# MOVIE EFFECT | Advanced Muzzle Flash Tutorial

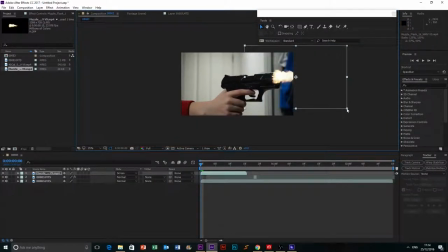4:09 So it's Action VFX, and they also do some free things, just not muzzle flashes. So we got our muzzle flash in, and we're going to position it with our recoil,
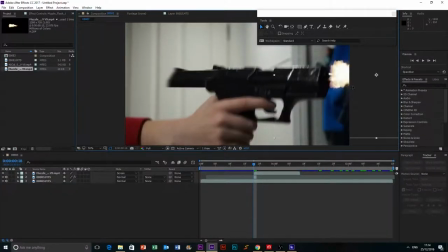4:22 and we're just going to throw it there. That looks quite good.
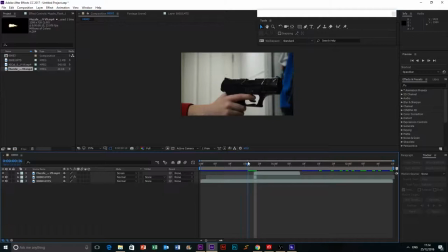4:30 Okay, so now that we've got that, we have it so that it flies back and shoots. Action. Like that. Action. That looks really good. And the reason why the thing works is because it plays out really quickly anyway.
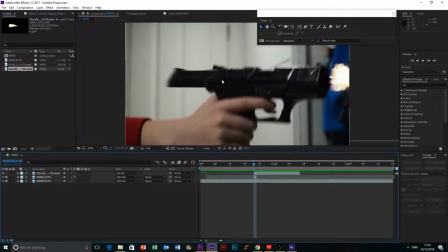4:48 So the audience is tricked into making it look like it's actually moving back, even though it isn't, which is sort of not a very good explanation. But basically, because of how fast the frame rate is, it looks like it's flying back.
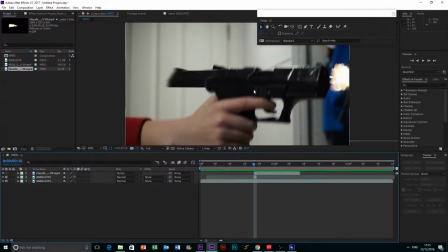5:04 Like that. And so since it's flying back, that also means that a bullet needs to come out.
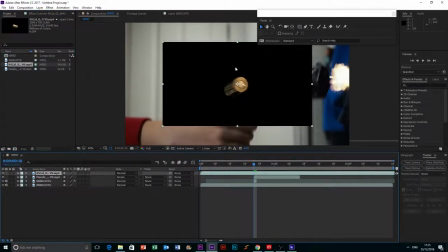5:10 So I've got some bullet stock footage here. And I have a problem with it because when I screen it...
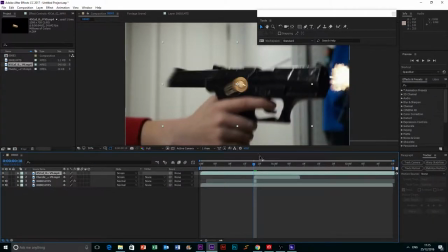5:16 Oh, it worked. Look, you can see here it doesn't work, but on a dark area it does work really well.
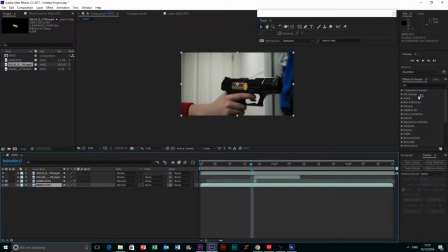5:26 So one way to combat this is to go into your footage and just lower the brightness, which I actually will do a little bit of. Brightness and contrast, and I'm just going to throw that onto there.
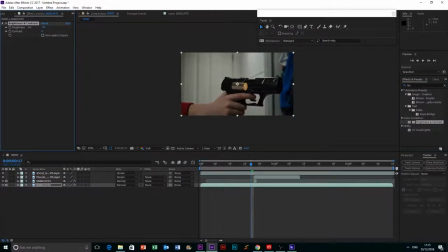5:41 I'm just going to lower the brightness a tiny bit just to help with that, and we're going to duplicate this onto this footage so it still looks like it's part of the same footage. And now the bullet looks a bit better, but it's still quite transparent.
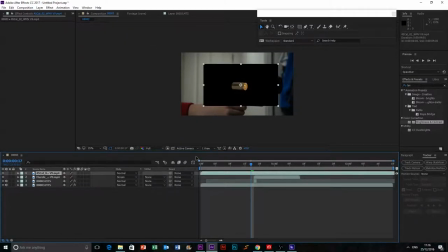5:58 So we're going to turn off the screen mode, and we're going to add a curves adjustment. And what we want to do here is we want to amp up the colour as much as we can. So we're going to darken it, really pump up the red.
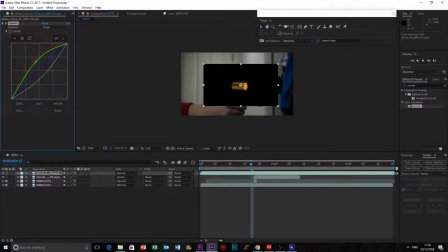6:13 And how do we get an orangey? That looks okay. And we're going to pull the blue down a lot. And then the alpha can just do whatever he does. And then instead of screening it, because that would do it first, we're going to unmult, which is an effect preset which takes away the black.
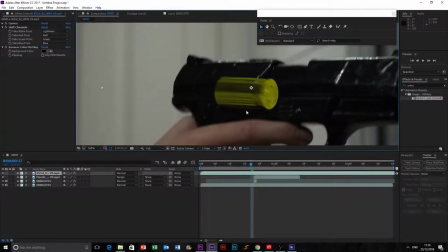6:31 And now you can see it looks a bit green. So we're going to pull down our greens a bit and get a bit more of a brass kind of look.
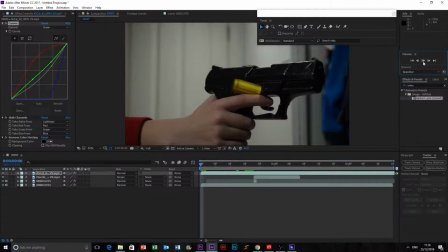6:46 That looks quite good. So now, action. Our bullet spinning, and it's not as transparent.
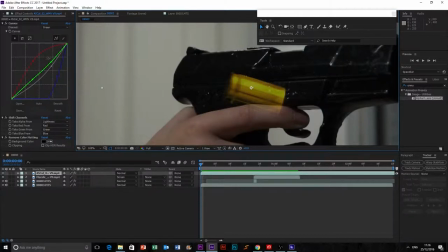6:54 I mean, it doesn't look great, but you can also you can fine tweak this a bit more and make it look a bit better.
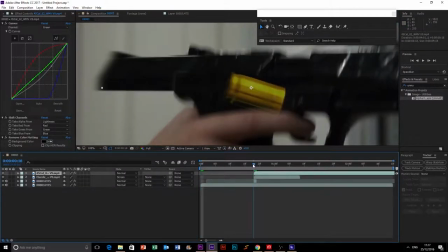7:02 Anyway, gonna drag that to here, and we're gonna position it there.
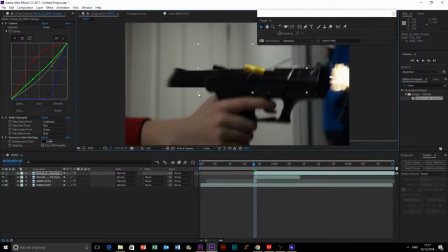7:06 Now, first off, it's way too big, so we're gonna shrink it to a reasonable bullet size. I think that looks okay. And just spinning, doing nothing at the moment. So what we're gonna do, it's gonna go into transform, gonna
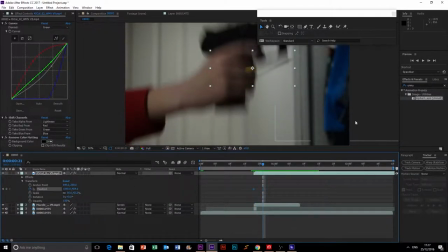7:26 keyframe position, and we're gonna move just random amount of frames forwards and move it out of frame.
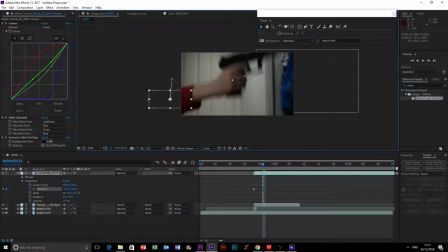7:33 Now, we really want to get the effect of the bullet flying up, so we're gonna use the Bezier curve just to really curve its flight path. Sorry about that. So now it's got a really like curvy wervy sort of thing.
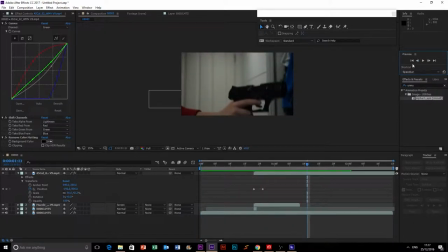7:49 That's even action. Okay, so that actually looks quite good, and I'm actually quite happy with that speed.
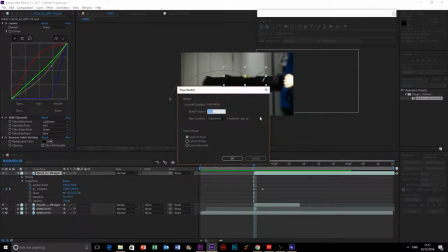7:55 But what I am going to do is speed up the spinning, so it spins even faster.
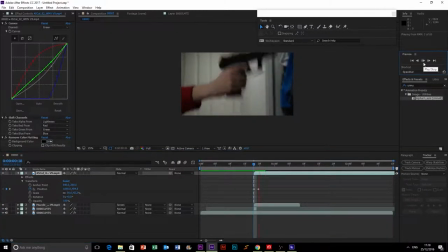8:01 So I'm just going to go into time stretch and turn it up to 50. Action. And that action looks quite good.